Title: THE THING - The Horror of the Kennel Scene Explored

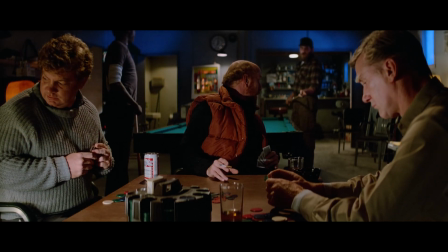You know, if I was a John Carpenter's The Thing conspiracy theorist, I might have just wondered if Bennings is suddenly no longer himself anymore.
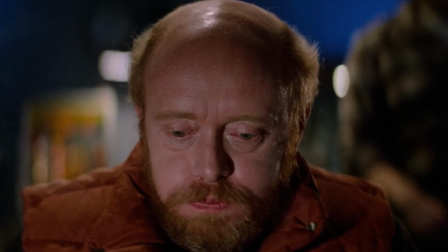Call me paranoid. It is widely accepted these days among, well, pretty much everybody actually,
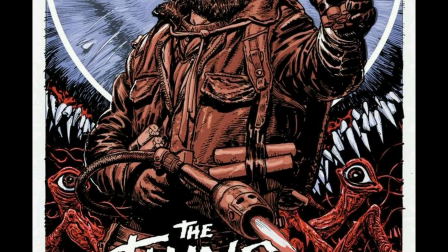that John Carpenter's The Thing from 1982 is one of the most highly revered horror films ever constructed.
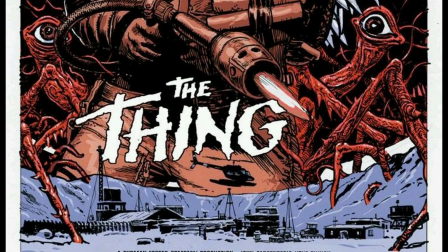It simply delights in getting under your skin in so many more ways than one, and leaves you guessing from start to finish.
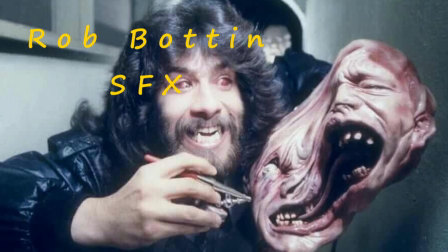From its masterclass showcasing of devilishly good practical effects that make even the modestly squeamish go reaching for the bucket,
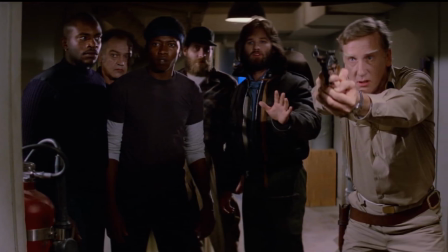all the way to the very poignant and traumatising sensations of paranoia that follow these characters right to the last man standing, if by that point they are still men, that is.
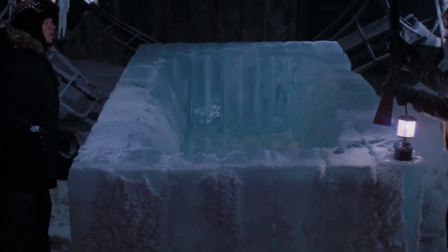The Thing is a priceless piece of well-written, well-crafted and well-executed cinematic excellence that frankly feels timeless,
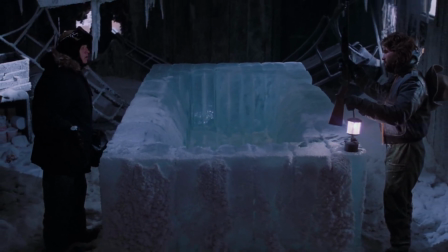especially in today's climate of storytelling and predictable silliness.
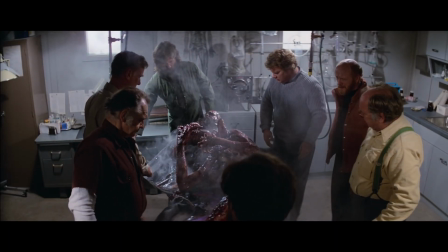I don't know what it says about me, but when I'm feeling a wee bit low or I'm just simply sick of modern horror movies having minimal impact on me,
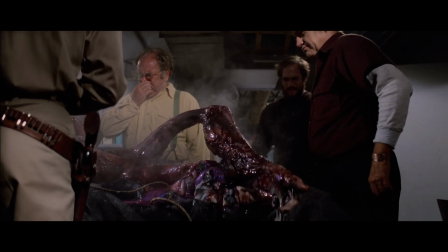I'll always sit back, relax and hit play on this absolute cracker as I experience the next 2 hours pass me by in a flash.
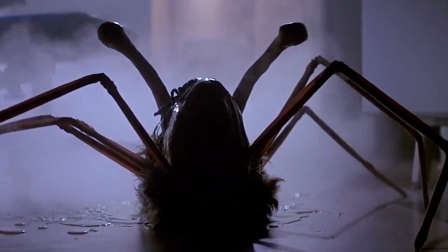It's tricky to put my finger on exactly why this movie is such an incredible joy to watch time and time again,
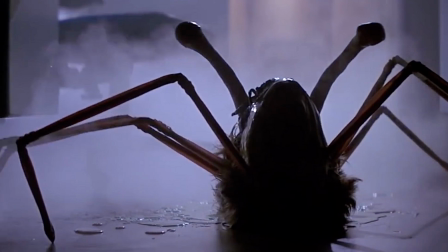as there are many moving parts to this well-oiled machine. But for now, let's talk about the kennel scene, shall we?
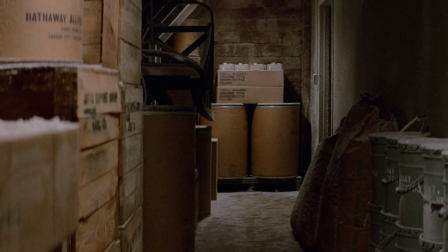What works so well about how this segment begins is mostly owed to the silence that is present,
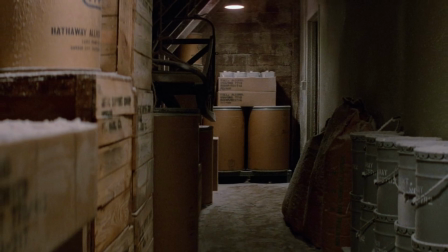which dominates and controls our anticipation as the build-up to a most horrifying outcome begins.
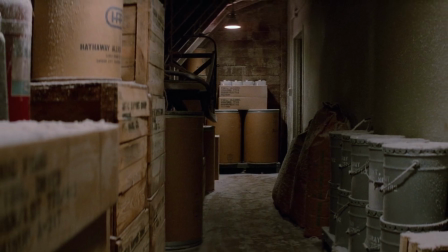A director who knows when and how to use music in a horror or thriller is of key importance in these particular genres,
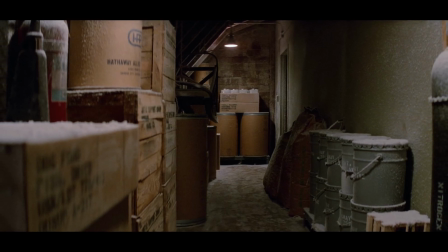demonstrated perfectly here with the complete absence of any soundtrack.
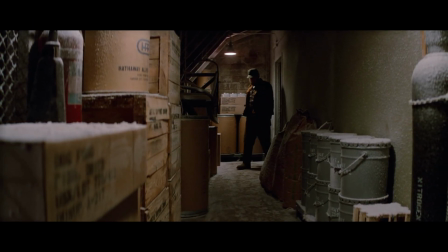All we can hear is the muffled ambience of the bleak and icy wind outside, howling,
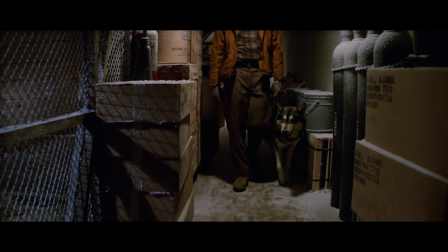subtly letting its residents know how fragile and fleeting their lives are in comparison to the harsh and constant elements that surround the station.
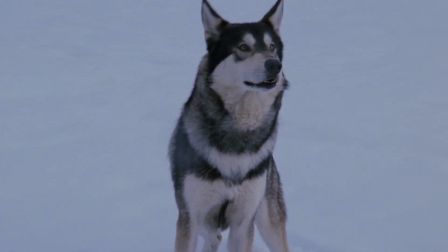What complements this moment so wonderfully is the outstanding performance from Jed the Alaskan Malamute.
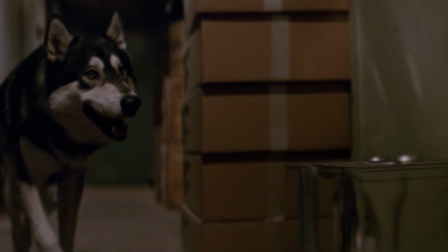You hear about Oscar snubs all the time, but I'm deadly serious when I say that our little animal friend here should have been at least nominated for Best Supporting Actor that year.
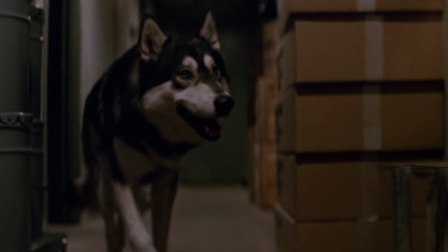Any director who has worked with animals will describe the difficulties on a set when trying to have them do what is needed for the scene,
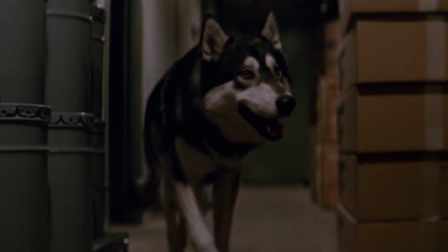but in this case the acting was surprisingly flawless.
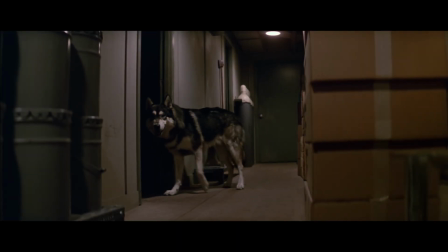Both John Carpenter and Kurt Russell have spoken many times about how very few takes were needed to film these moments,
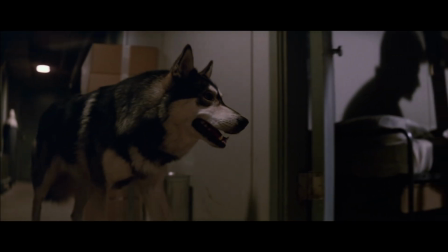as well as the dog's innate ability to make the human actors feel uneasy on set because of his slow,
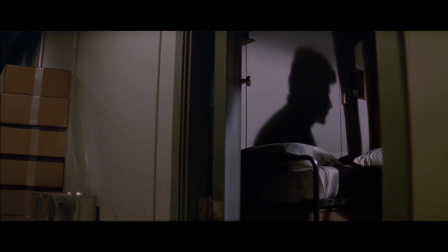methodic and creepy manner. Apart from the fact that Jed never even acknowledges the cameraman in these shots,
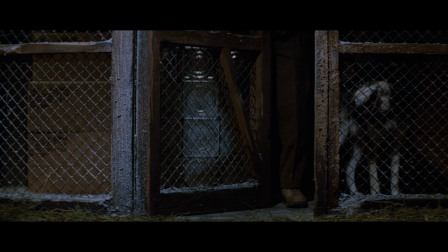which must have felt like they were capturing lightning in a bottle, with something so unique and special.
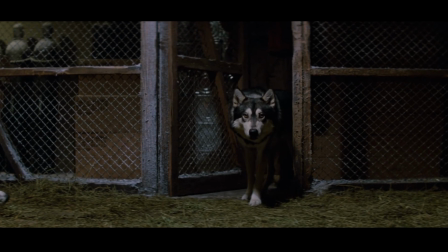For me, it's the way the dog pauses and closes its mouth, almost in deep contemplation before moving inside the pen that frightens me so much.
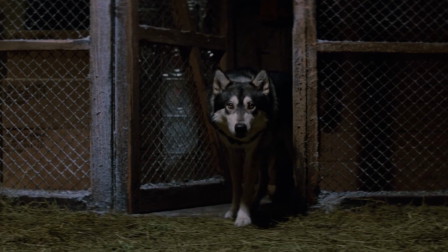You get the feeling it is analysing its environment in ways we couldn't even comprehend, whatever this thing truly is.
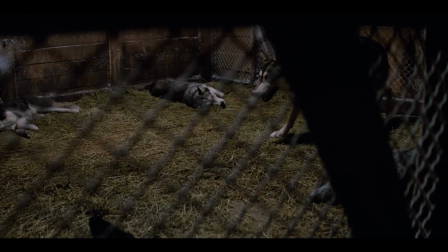The other dogs begin to whimper ever so slightly as some instinctive caution sets in.
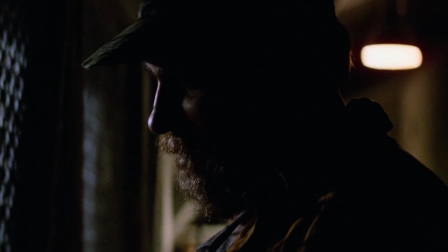They must know something is wrong, even though the newly introduced canine has been mimicked so well, right down to its scent, I would imagine.
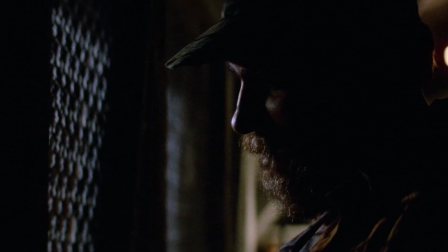The only giveaway that this mutt is not what it seems, albeit subtle, is the unnerving behaviour in which it vacantly fixates on the empty wall in front.
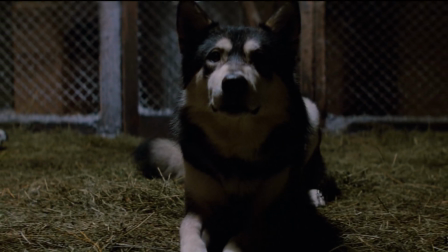Every cell in this flawless imitation must be waiting patiently for the perfect moment to strike,
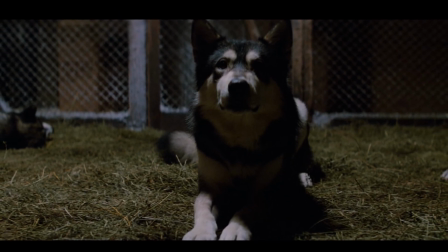whilst no doubt trying to hold back an insatiable hunger to devour the 6 unassuming victims that surround it.
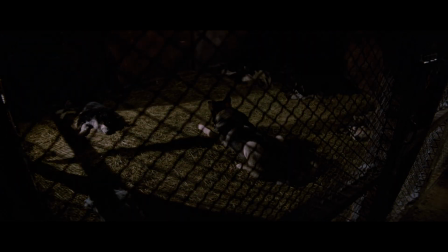As the light goes out and every living creature in the cage remains completely still,
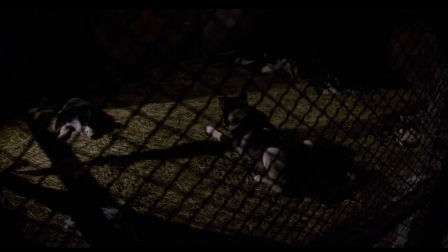we see what may be one of the most foreboding images in the whole film, even if we only glimpse it for a fraction of a second.
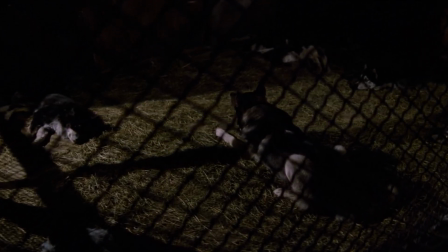It's also virtually impossible to differentiate the phony dog from Jed in some of these shots,
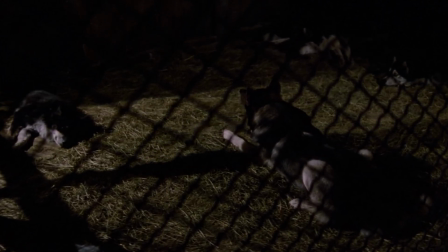as the lighting allows us to see just enough of what we need to and no more.